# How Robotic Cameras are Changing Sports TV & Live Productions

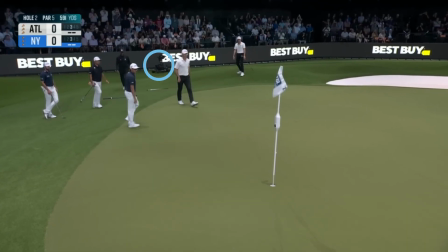4:07 These systems, like the Ejito camera seen on TGL broadcasts,
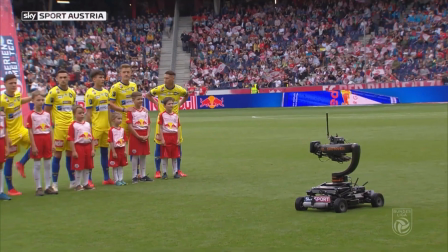4:12 are remote-controlled motorized dollies that can roll around stadiums, arenas, and event spaces. They're like a hybrid between a camera cart and a remote-controlled car, but loaded with a full-size broadcast camera mounted on top. They can move at a variety of speeds, get low to the ground for clean tracking shots, and follow players during walks and celebrations.
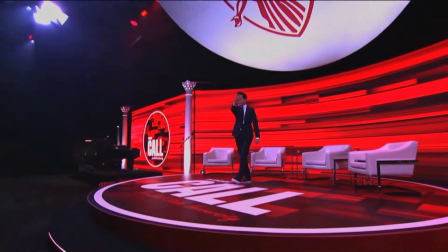4:35 These cameras give directors cinematic movement in places where handhelds would be too slow or where you need buttery smooth repeatable motion. Drones. As we all know, drones have exploded in popularity over the last decade.
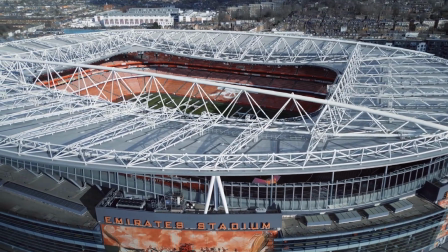4:51 Small, nimble drones can now capture overhead stadium venue shots,
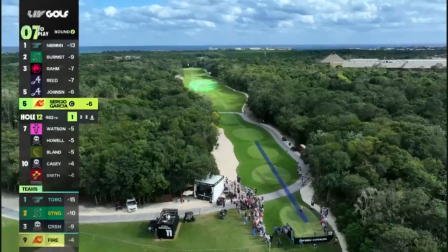4:55 sweeping city landscapes, or even dynamic tracking shots during golf tournaments and car races. Drones used for live TV are typically piloted by a certified drone operator and are great for wide aerials and dramatic reveals.
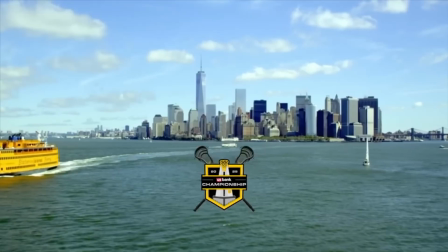5:10 They are often used for what we call scenic shots, introducing a broadcast to the venue or city as a whole. SpiderCam slash SkyCam. Finally, let's talk about the SpiderCam or SkyCam, two slightly different systems but similar concepts.
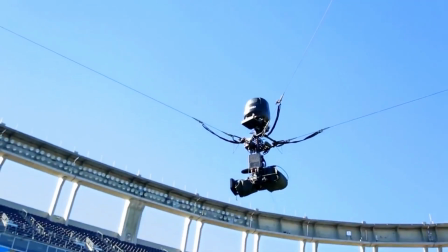5:27 These are robotic cameras suspended on cables above a stadium, arena, or live event space. In addition to pan, tilt, and zoom functions like a normal robo or PTZ camera,
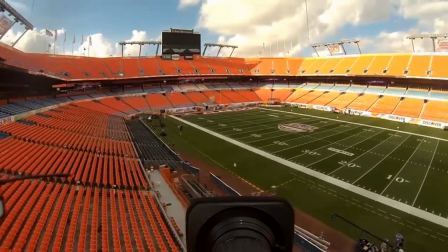5:39 a second operator can fly the camera up, down, forward, backward, left, and right, covering a full three-dimensional space over the venue.
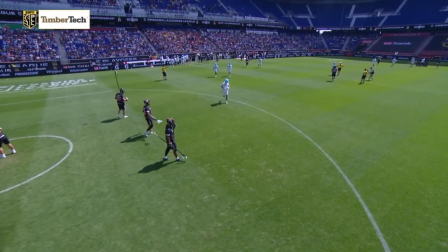5:47 This requires some serious chemistry between the two operators, not to mention an entire rigging team for setup, maintenance, and safe operation.
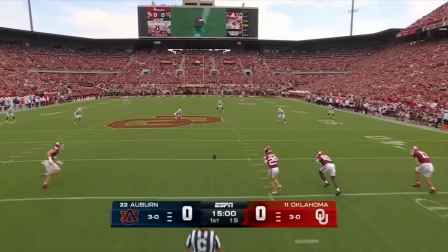5:56 In football, you see these all the time, especially during kickoffs or dramatic replays, usually from an angle behind the quarterback.
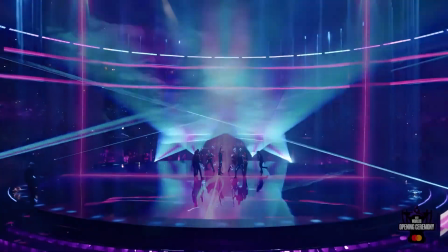6:04 In concerts and award shows, spider cams are used to fly right over the audience or to sweep toward a performer on stage. A safer and smoother alternative to drones, spider cams can move super quickly and accurately, and are an awesome addition to any large broadcast. PTZ camera operation. Alright, let's switch gears here for a second and get hands-on and show you guys how these things actually work.
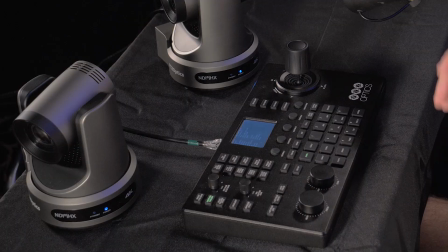6:30 So I've got a basic PTZ controller set up here in front of me. First, this joystick here controls both pan and tilt.
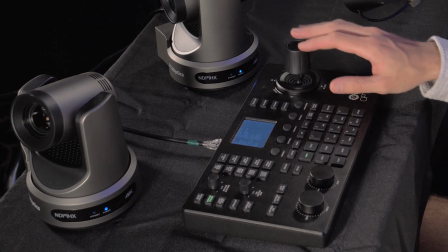6:39 Push the stick forward, the camera tilts up, pull it back, it tilts down,
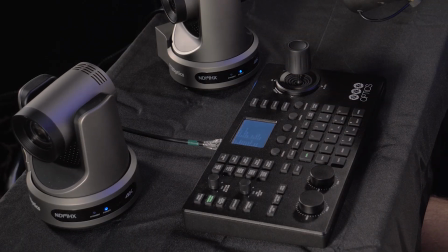6:44 move it left and right, and it pans the camera horizontally. These knobs here control our manual focus and zoom.
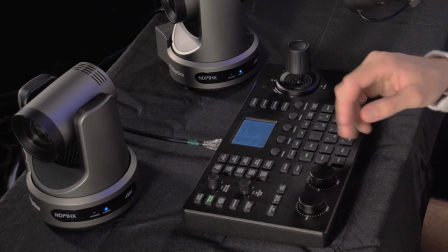6:54 Autofocus can also be toggled on and off using the autofocus button here.
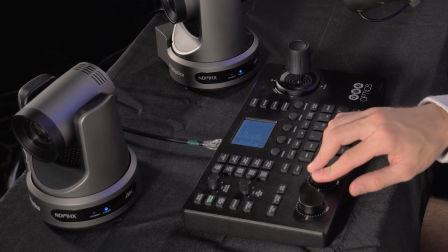6:59 To zoom, simply twist one way to zoom in, the other to zoom out.
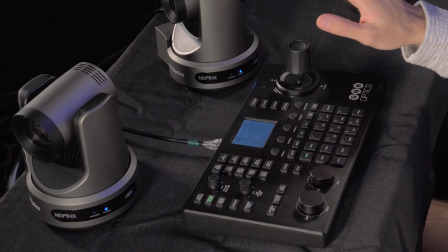7:05 Some controllers have a zoom function integrated into the joystick as a rocker switch, or in this case,
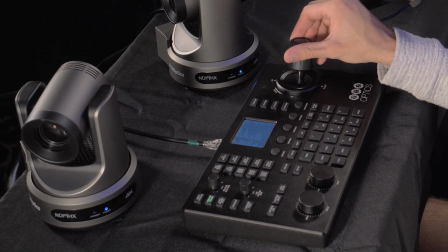7:12 a built-in rotating feature that allows you to pan, tilt, and zoom the camera all with one hand at the same time. All these features come with variable speed controls for faster or slower movements. Most controllers can also allow you to create camera presets to get back to certain shots quickly.
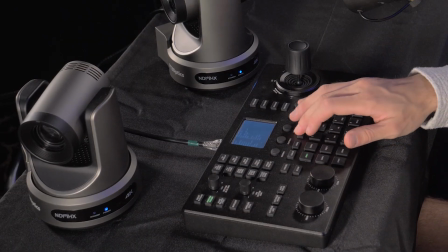7:32 I can select a camera, save a preset for my desired location,
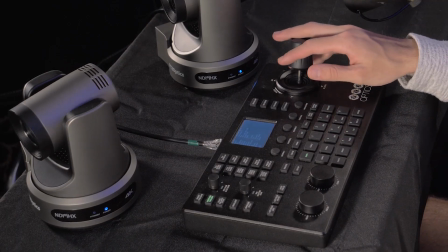7:39 go ahead and move to get another shot somewhere else in the venue,
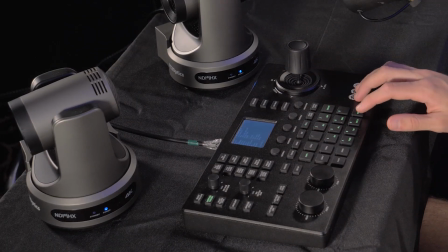7:43 and then I can recall my preset to quickly get back to that original position. Controllers like these can control dozens of cameras at a time, and operators will often operate multiple cameras on a single show.
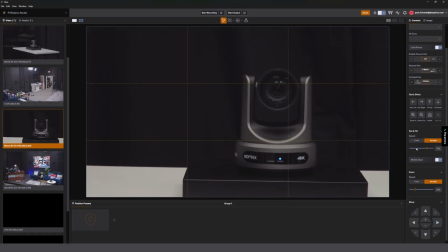7:58 And with Hive, the new control software from PTZOptics, you can do so from anywhere in the world.